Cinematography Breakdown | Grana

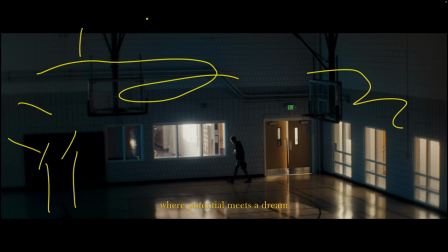495s
whole gym and everything we didn't want to have the lights on just because we lost any sense of Dramatic moodiness depth and everything so we waited till night so that the the skylight windows We'd have no light coming in we talked about covering them up and shooting during the day But it was just easier to come in at night So shot
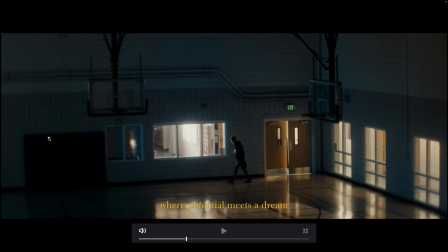510s
this at night turn all the lights off out there and then besides the two novas that we have over here We have you can kind of see the foot right here on a combo stand a big Aperture 600C, 600X, whatever it was, it was at daylight. And that's just blasting right in through this window, giving us kind of our main key whenever we're out here shooting.
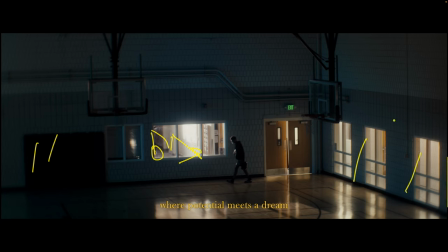527s
And then over here on three stands, we have three Forza 500s kind of blasting off this wall.
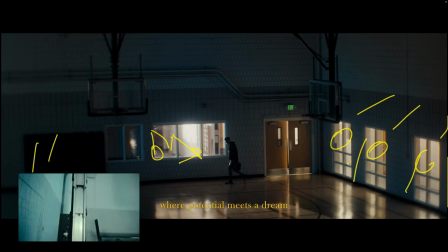532s
And that's just giving some more glow into this little room so that when we shoot him this way, facing this way, we kind of see his silhouette up against the windows.
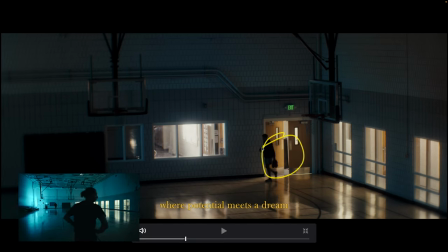541s
We don't just completely lose him. And you can kind of see we left the four by floppy negative fills there just because we were in a rush.
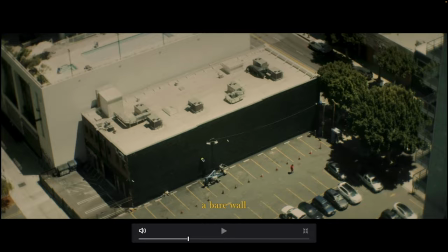547s
That's how it goes. Uh, same with this one is it seems like a super simple lighting setup and it really, really is.
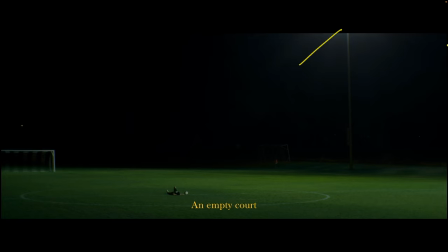553s
We just have this big light over here and then maybe 40 feet to the right. We have another big stadium light. This was a complex of about 15 soccer fields all going back this way. And so we knew we,
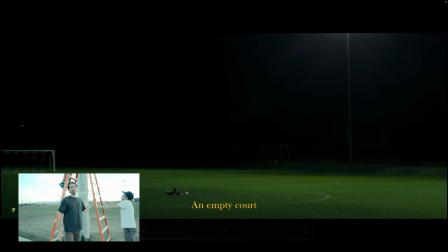563s
we checked with the complex before on the location scout and there were lights over here that we actually had to get an electrician to come the night of to turn off.
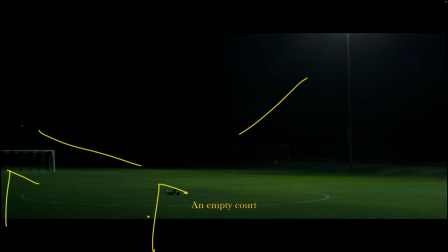571s
So we didn't get kind of just light coming from both sides and then our shadows are getting all over him while we film. So we just use these two sources of a light right over there and make sure everything else was off
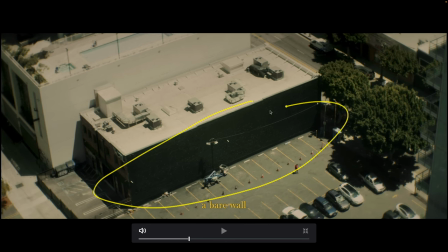582s
Shot from an apartment of the mural being painted right down here There is the painter Odith very talented
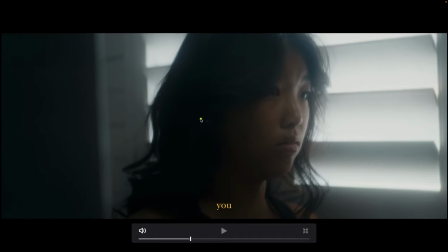587s
man from Portugal and this is just natural light up against the window We just tilted him up like that so that you know We weren't blowing anything out too much and kind of softening the light a little bit
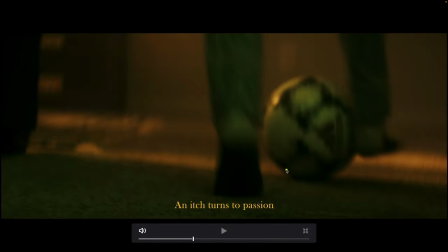598s
natural light in here and this is just reverse of the TV shot we did earlier,
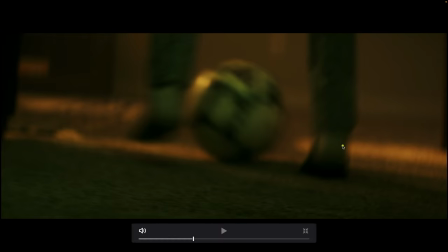604s
so same room. TV's right over here, and so if you can imagine Nova just bouncing off, a little bit of room tone on the ball, green tone on the ball, and then that orange light that's coming from the Light Mat 2L and the 2300 coming through the window.
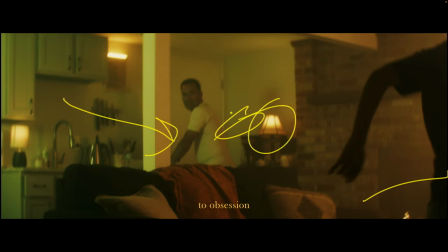618s
Same exact setup, just reverse. We have the B7Cs right over here. Just some lamps in frame that we set, and then this nanolite 6-inch tube, and this is just where little pockets of light can really help bring the scene together, because without these, this would just be a green and an orange glow in a room that would just maybe feel kind of weird
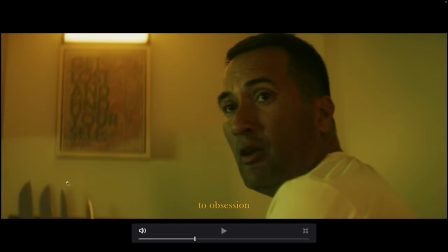635s
uh the green is definitely like a stylistic choice we went for it's not something that exists in a lot of homes really but it's a room for
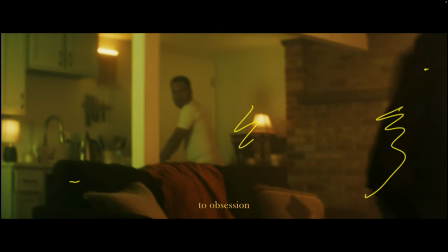641s
and then you can see kind of the haze coming in over here that gives us some of that atmosphere with a lights coming in a little
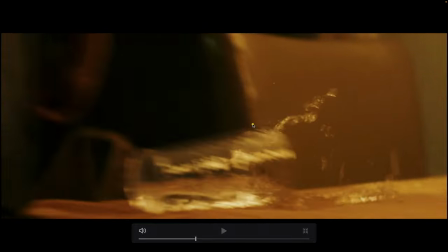648s
close up on there same exact setup nothing changed just moving in lit the space and a little match cut there back to outside
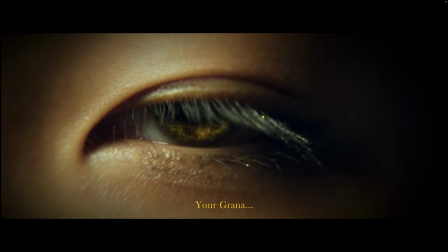656s
uh we're just shooting this all natural light right here as a matter of fact this was on the helium so you can kind of see this shot was harder to
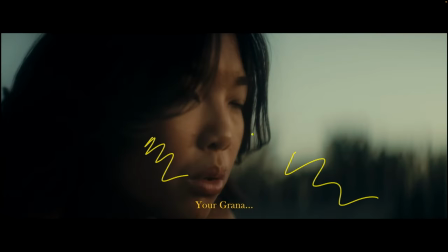663s
match because the helium doesn't doing so good in low light versus the black magic which was dual base iso so we actually
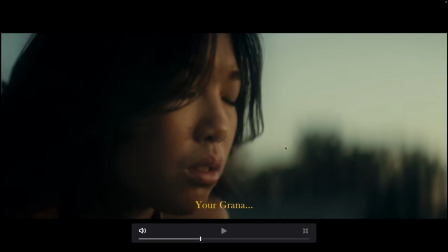670s
shot most of the running stuff on the helium but then back at night time at the end of the night like this shot which we shot at 11 or midnight after
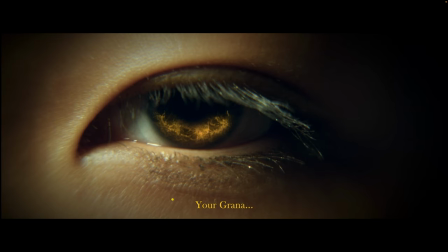678s
all the running stuff we switched back to the black magic because it was just cleaner at higher isos this is just straight up a 300x
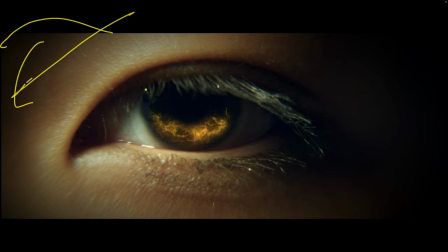684s
on of battery power with the dome right above her eyes so angled up a little bit high so we wouldn't get a catch light in her eye knowing that we wanted to do this vfx and have that kind of take precedence over any catch light that we'd have in there so sweet little shot and again with the diopters
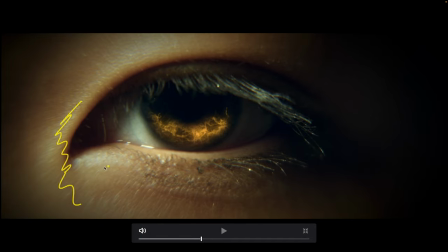699s
is it's creating this weird like almost i don't even know what you call it fall off or something where it's just it
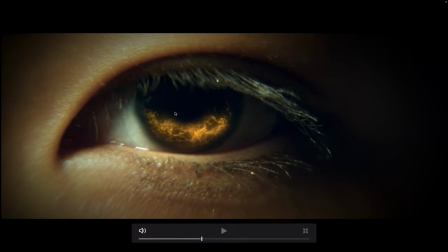706s
looks very interesting and i kind of like that so the cheap diopters uh they're kind of cool if you want to do a cool look this
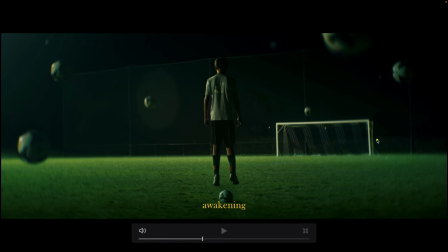712s
shot was fun because we shot a clean plate of this whole soccer field right here we just had that one big light coming up there you can kind of see it and besides that all these stands we or all these soccer balls that are floating we just shot different plates of them put it on a combo stand raise the combo stand lower the combo stand whatever and then cut them out in post and then made them kind of have